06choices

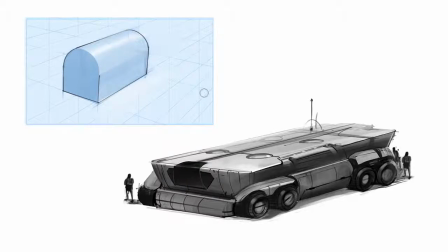[0:04]
as this series has shown, the rules are pretty basic. With practice, you'll need to think about the rules themselves less and less. Just like any other skill, the principles are one thing, but getting the most out of them, applying those principles, is really a different question completely.
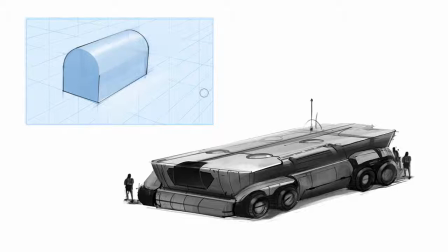[0:21]
So in this video, we're going to take a look at the language of composition through making choices like viewpoint and the direction of the sun.
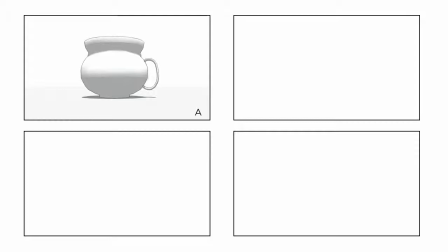[0:30]
I am using a 3D render, but you could just as simply draw this. And since we know how to draw in perspective, the question now becomes, well, what angle should we draw the object from? So you can see here, this side view tells us very little about the form of the cup.
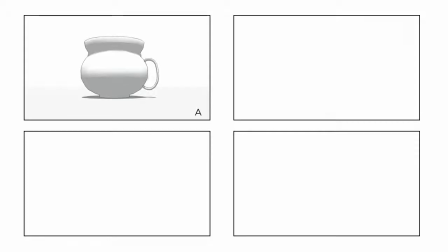[0:46]
For instance, I have no idea what's inside of this cup. This other angle here shows that it's a coffee cup. You can see the coffee inside. Now, from a technical standpoint, there's really no difference.
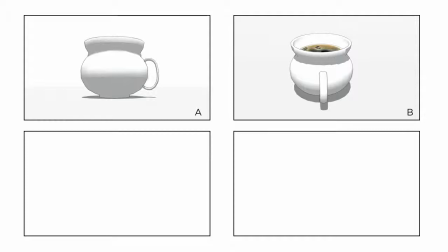[0:58]
Drawing one is just as easy as drawing the other. But if I've changed my viewpoint by raising it up a bit here, I can tell a lot more about the object.
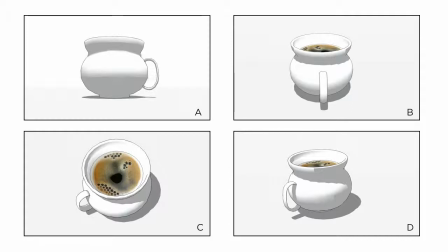[1:07]
So each of those have their own merits, but you have to know which one you want to do. The end result is either more or less descriptive about the coffee itself.
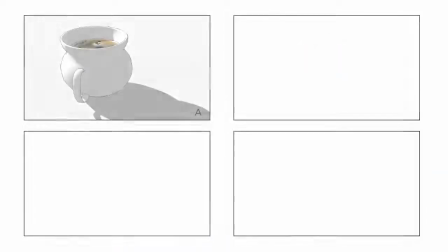[1:18]
Now, the shadow direction is important as well, because if you're to just reduce this image down to black and white,
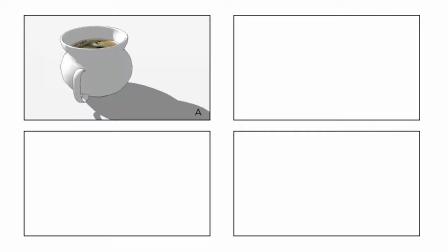[1:25]
the shape of the shadow is actually pretty large in this composition. Generally, I think it's a bad idea to have the light source behind a single object. Here you can see the shadows being cast towards the viewer, and what happens here is it obscures most of the details because they're lost in shadow.
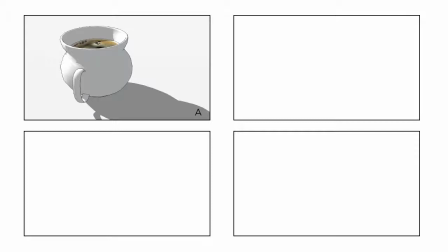[1:43]
And also it just has this big shadow shape that sort of dominates the composition. Now, this could work to your advantage sometimes, but often it's a distraction.
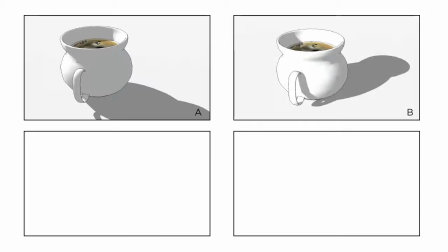[1:53]
Here you can see the shadow is less of a distraction, though it's still creating a large graphic shape.
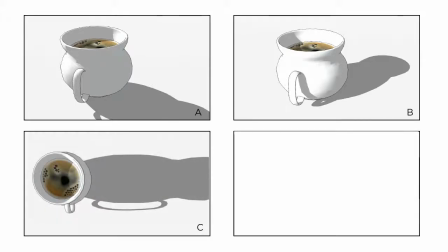[1:58]
Now, I've moved the camera to a sharp down shot, and that makes the cup itself much more confusing. It's kind of hard to tell what shape the cup is. But then you look at the shadow itself, and you get much more information about the cup. It's this sort of elongated shape reference for what the cup looks like.
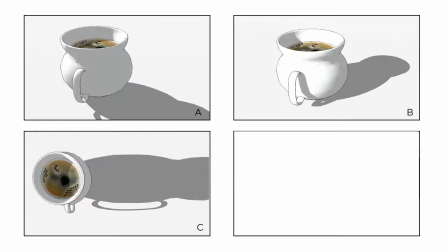[2:18]
You've probably seen a technique just like this in monster movies.
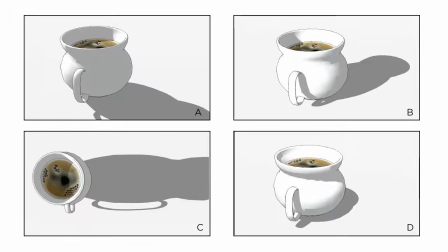[2:23]
This last one here is my favorite though, because the cast shadow helps describe the form of the cup. It also pops out the handle, the way the contrast is surrounding the light and shadow, but the shadow is not dominating the image.
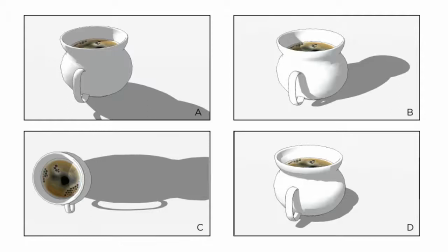[2:36]
You could call the shadow angle here descriptive, but it still leaves the cup at center stage. You're not looking at a big shadow shape and, oh yeah, a little cup over there. So when you're lighting your scene, keep in mind what the shadow is going to say in your image.
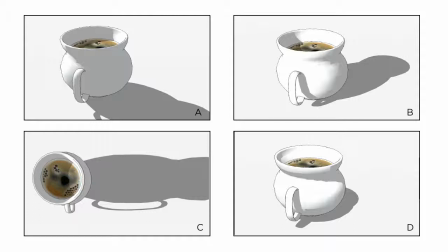[2:51]
You want the shadow working for you, not against. And just like choosing a viewpoint, there's really no technical difference. Once you know how to draw a shadow, drawing it in any different direction is just as easy. So it comes down to a series of smart choices.
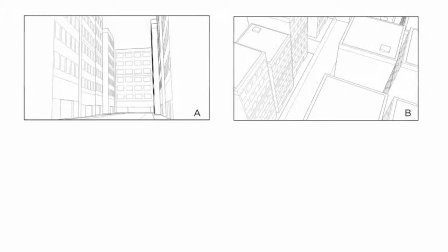[3:08]
Let's apply these same concepts to a more complicated city scene. So the first of these two are very different angles. There's sort of a low angle and a very high angle, and they tell really different stories. If you have an upshot, a sort of low angle like this, it does a good job putting your audience in the scene.
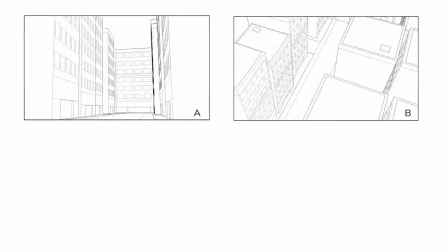[3:27]
It's a standard view that you're used to seeing on a daily basis. But a downshot like this is almost like you're in a helicopter, and it's really great for explaining the layout of a scene. It also feels a bit less emotionally involved. It's more of like a diagram of the scene, and the viewer feels very removed from it.
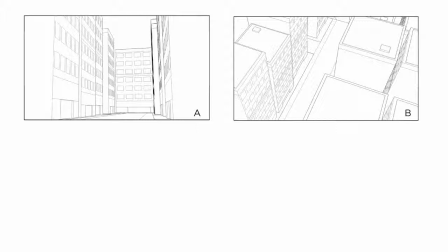[3:47]
But it does a good job showing the geographical layout. Now, with these next two, you can see that I've moved the perspective points closer to the composition, giving it this distorted, wide-angle look. So this can be good if you're doing it on purpose. It exaggerates the sense of depth.
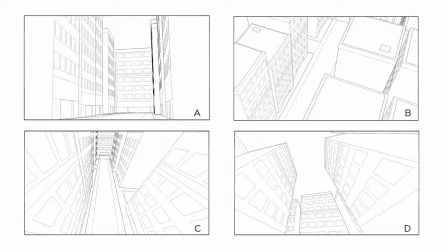[4:06]
So it can be useful, but if you push it too far, here you can see there's some strange results around the edges.